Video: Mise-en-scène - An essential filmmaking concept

What is mesoncine? That's probably the reason why you're watching this video.
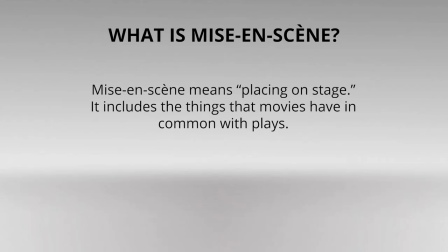However, mesoncine is often an undefined term and needs explaining. Technically, mesoncine means placing on stage. It includes the things that movies have in common with plays. That means props, lighting, wardrobe, blocking, and the number of layers in the scene. Foreground, middle ground, and background. It also includes a few things that stage plays don't really have.
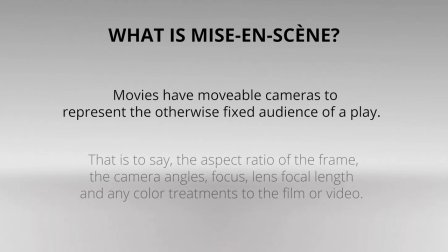For instance, movies have movable cameras to represent the otherwise fixed audience of a play. That is to say, the aspect ratio of the frame, the camera angles, focus, lens focal length, and any color treatments to the film or video.
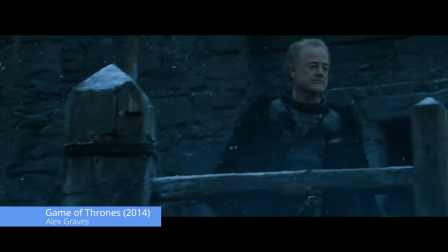You may notice while watching Game of Thrones on HBO that everything at Castle Black looks very blue.
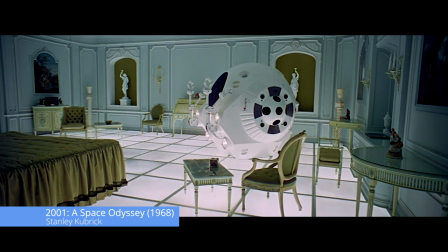That includes the snow and the people. This is part of the Maisoncine. Stanley Kubrick was a master of beautiful maison scene, and he loves long takes.
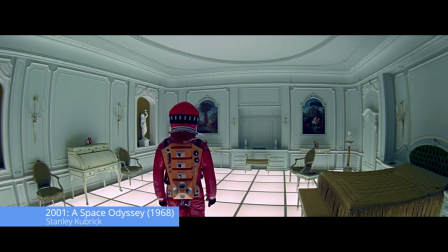One place where this is particularly apparent is in the penultimate scene in 2001 A Space Odyssey,
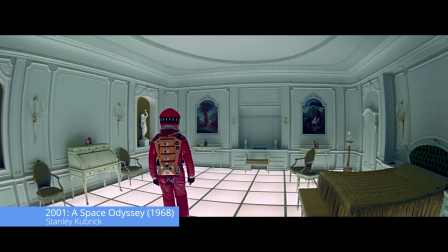where astronaut Dave Bowman lives out his life in a mysterious glowing room, watched over by the monolith. The furniture, the colors, the light, the placement of objects, the symmetry, and the asymmetry are all done to create a particular beauty.
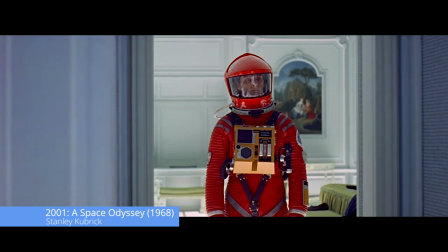Replace one chair with a yard sale discovery and the whole frame is hit with a hammer and knocked askew.
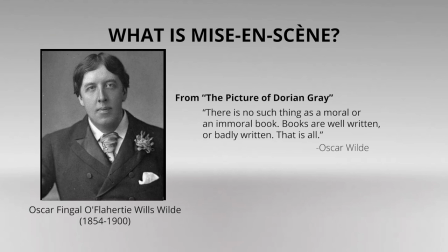Do some films have this and others do not? Oscar Weil in The Picture of Dorian Gray said, there's no such thing as a moral or an immoral book. Books are well written or badly written. That is all. Maison scene is like this. All movies have it, but in some it's very good and in others it's not very good.
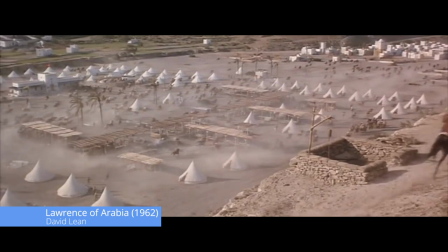And sometimes this matters and sometimes it doesn't. A great idea of thought went into the Maison scene that makes up Lawrence of Arabia.
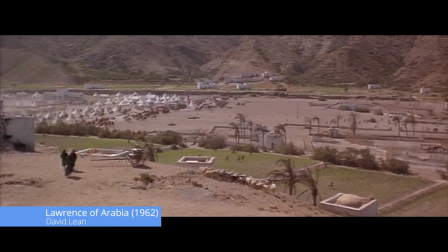Camera angles, placement of actors, and props were very carefully considered in each frame by the director David Lean, cinematographer Freddie Young, and a host of other people, including costumers and stylists. Maison scene represents your overarching goal as a filmmaker, your style, your personal artistry.
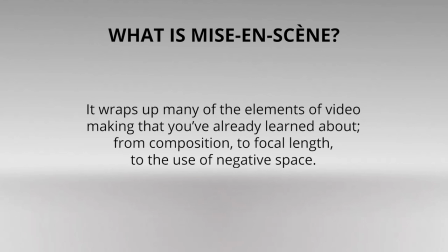It wraps up so many elements of filmmaking that you've already learned about, from composition to focal length, to the use of negative space. The way in which you put these things together will create your own particular maison scene. Pay attention to the way all of these elements come together in the next movie or television you watch.
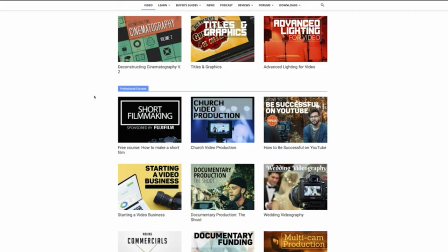Continued learning and practice, as well as taking refreshers on the basics, will help keep your skills sharp.
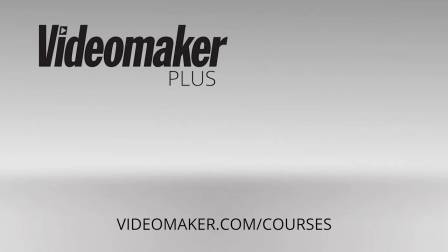Check out our video courses to stay on top of your game. Find a course by visiting videomaker.com slash courses or click the link in the description.